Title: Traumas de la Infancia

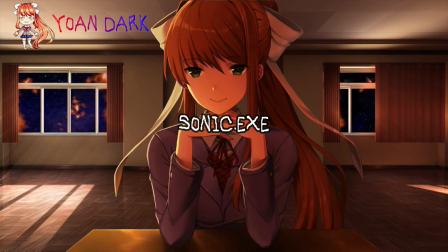Sonic.exe, video del famoso juego perteneciente a la Creepypasta de Sonic.exe,
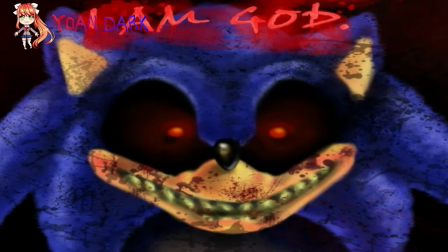en el que Sonic va eliminando a sus amiguitos poco a poco con sonidos inquietantes de fondo Pueblo Lavanda,
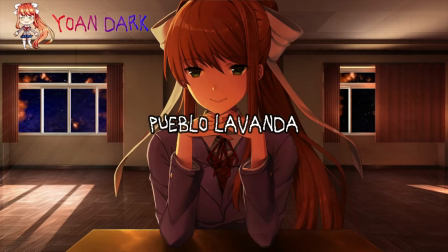la clásica canción del Pueblo Lavanda de la primera generación de Pokémon,
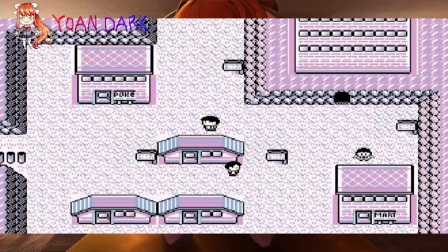me imagino que ya todos conocemos la Creepypasta, básicamente una canción maldita que lleva a las personas a quitarse la vida
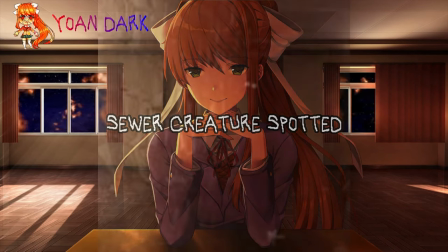SeaWorld Creature Spotted, un clásico video de horror donde vemos una grabación dentro de unas alcantarillas,
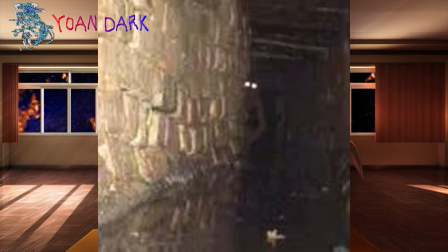de pronto un ser de ojos brillantes se asoma y se vuelve a esconder Duende Real y Captura, Sando Fabrex,
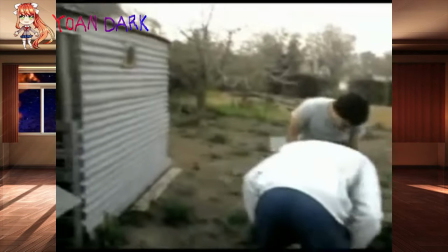un video clásico donde unos chicos son sorprendidos por un humanoide que dice, los voy a matar,
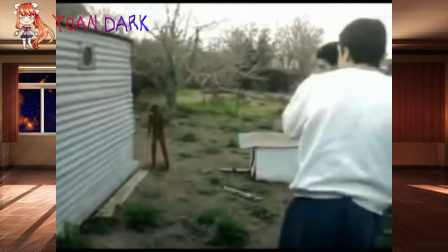pero este ser no contaba con que los chicos estaban bien armados e hicieron lo que ningún protagonista de terror hace,
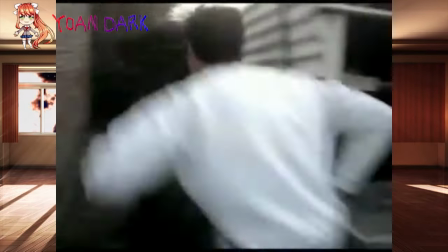enfrentar a la criatura en vez de huir, así que lo liquidan a balazos,
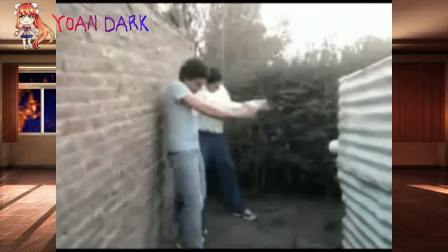dejando al ser totalmente achicharrado como Armin, un video que daba miedo de pequeño, pero ahora nos da mucha risa.
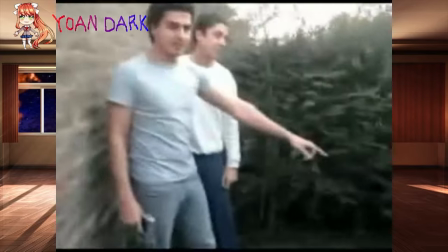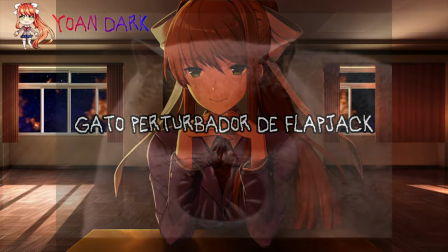Gato perturbador de Flapjack, una escena de la caricatura de Flapjack en la que sale un gato con las cuencas
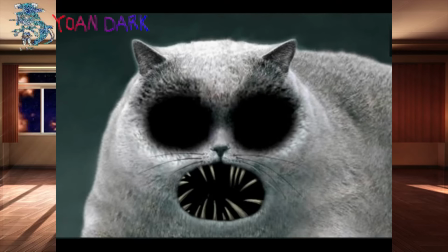vacías y unos enormes dientes afilados que toman por sorpresa al espectador, ya que se trata de una foto real editada, lo que desencaja mucho con la animación de la caricatura.
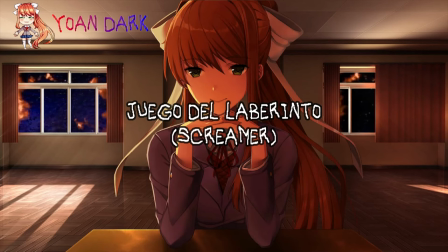Juego de laberinto Screamer Otro Screamer clásico,
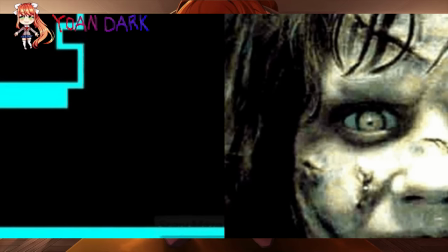en esta ocasión se trata de un juego donde movemos un cuadrito rojo o negro a través de un camino muy estrecho,
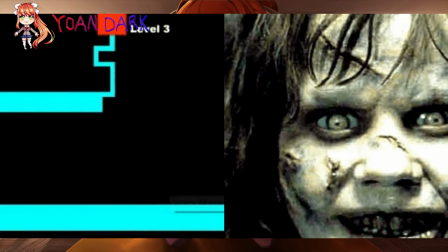si tocamos las paredes perdemos, pero en un nivel inevitablemente tocamos la pared,
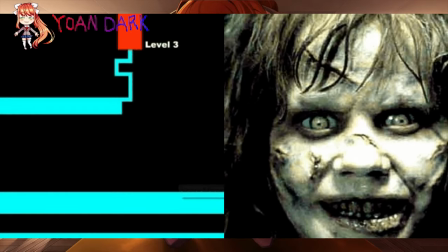lo que provoca que salga la cara de la mona fea del exorcista gritando bien cabrón.
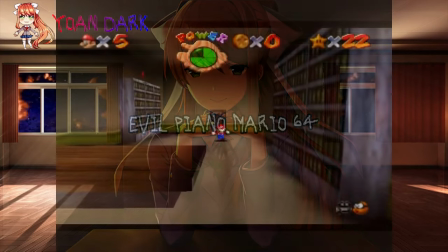Evil Piano Mario 64 Otro clásico susto que muchos experimentamos de pequeños en el famoso juego de Mario 64.
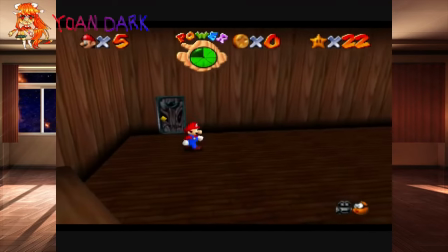En el nivel de la mansión de Boo, al acercarnos a un piano,
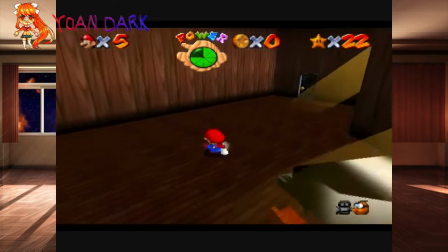este cobra vida y comienza a saltar dando mordiscos y haciendo unos ruidos de teclas de piano lo que le sacó un buen pedo a muchos.
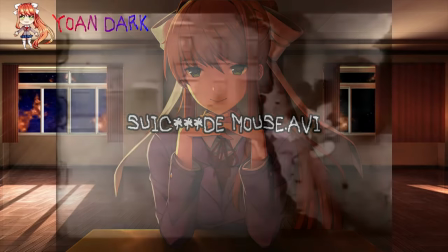Mouse.Abi. El clásico creepypasta de Mickey Mouse donde vemos una película prohibida del
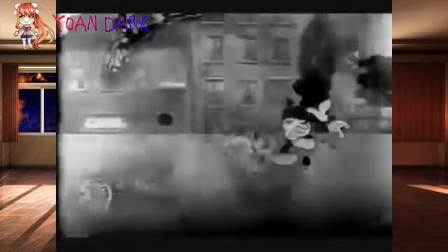ratón en la que este va caminando mientras escuchamos unos gritos aterradores de fondo.
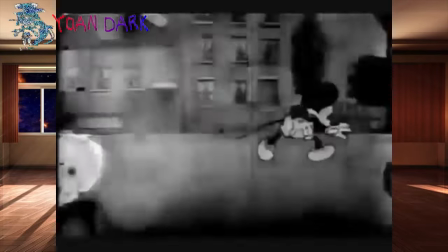Al final el ratón se quita la vida. Pulentos.
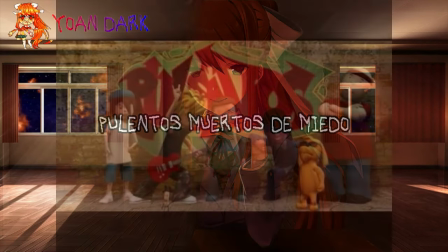Muertos de miedo. Un capítulo de una serie chilena donde unos chicos cuentan unas historias de terror.
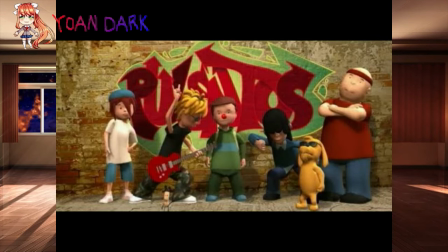En esta historia, un weón corta a los demás chicos en pedacitos.
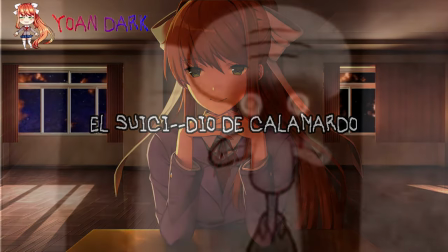La automurición de Calamardo Otra creepypasta clásica que en su tiempo creí que era real.
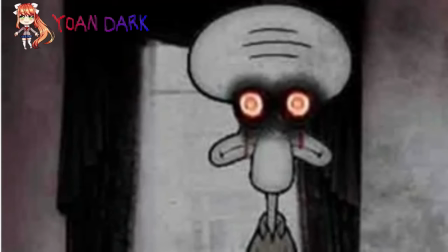Esta trata de un episodio perdido de Bob Esponja, donde Calamardo es abucheado por el público. Este llega llorando a su casa, donde toma la decisión de acabar con su vida con una escopeta.
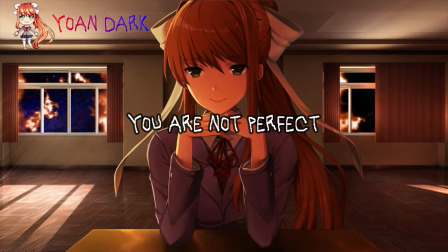You are not perfect.
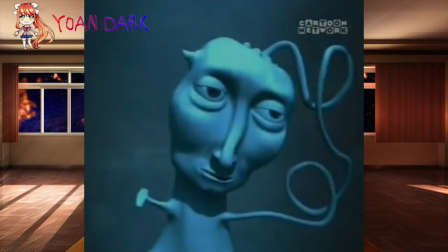Otra escena de coraje el perro cobarde, donde un ser hecho en computadora nos dice calmadamente que no somos perfectos.
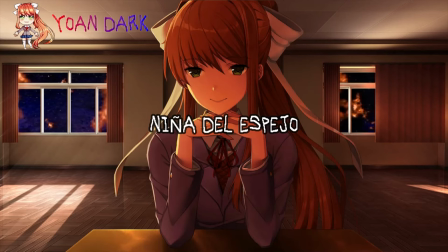Muy inquietante. Niña del espejo. Un clásico screamer de YouTube que me sacó tremendo susto hace muchos años.
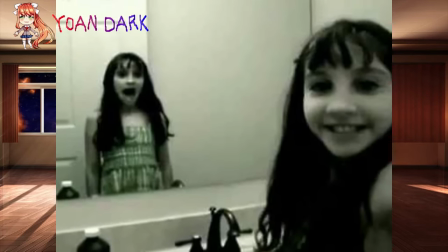En este vemos a una niña observándose en el espejo. Cuando la niña voltea a saludar a la cámara, el reflejo en el espejo abre la bocota.
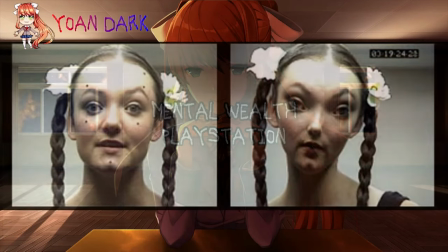Mental Wealth. PlayStation. Un comercial de PlayStation, donde vemos a una mujer con acento ruso hablando.
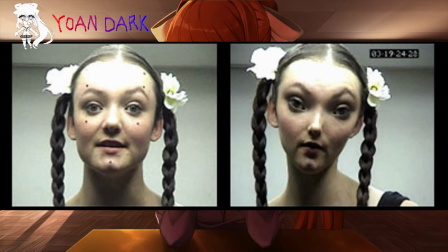La mujer tiene una edición que la hace ver muy inquietante, su cabeza es muy grande y sus ojos están bien separados, haciéndola ver un tanto extraterrestre.
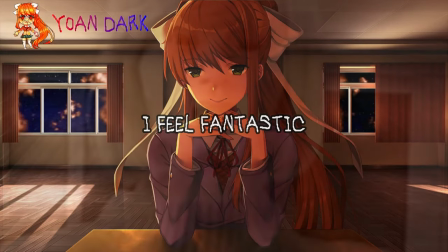I feel fantastic. Los robots son muy inquietantes, sobre todo si tratan de verse humanos.
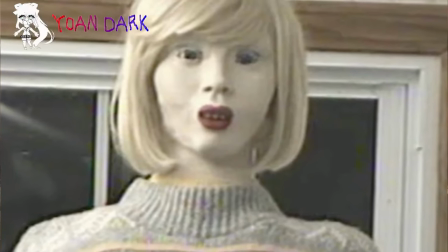En este video clásico de horror en YouTube, vemos a la androide Tara, que canta una canción diciendo que se siente fantástica.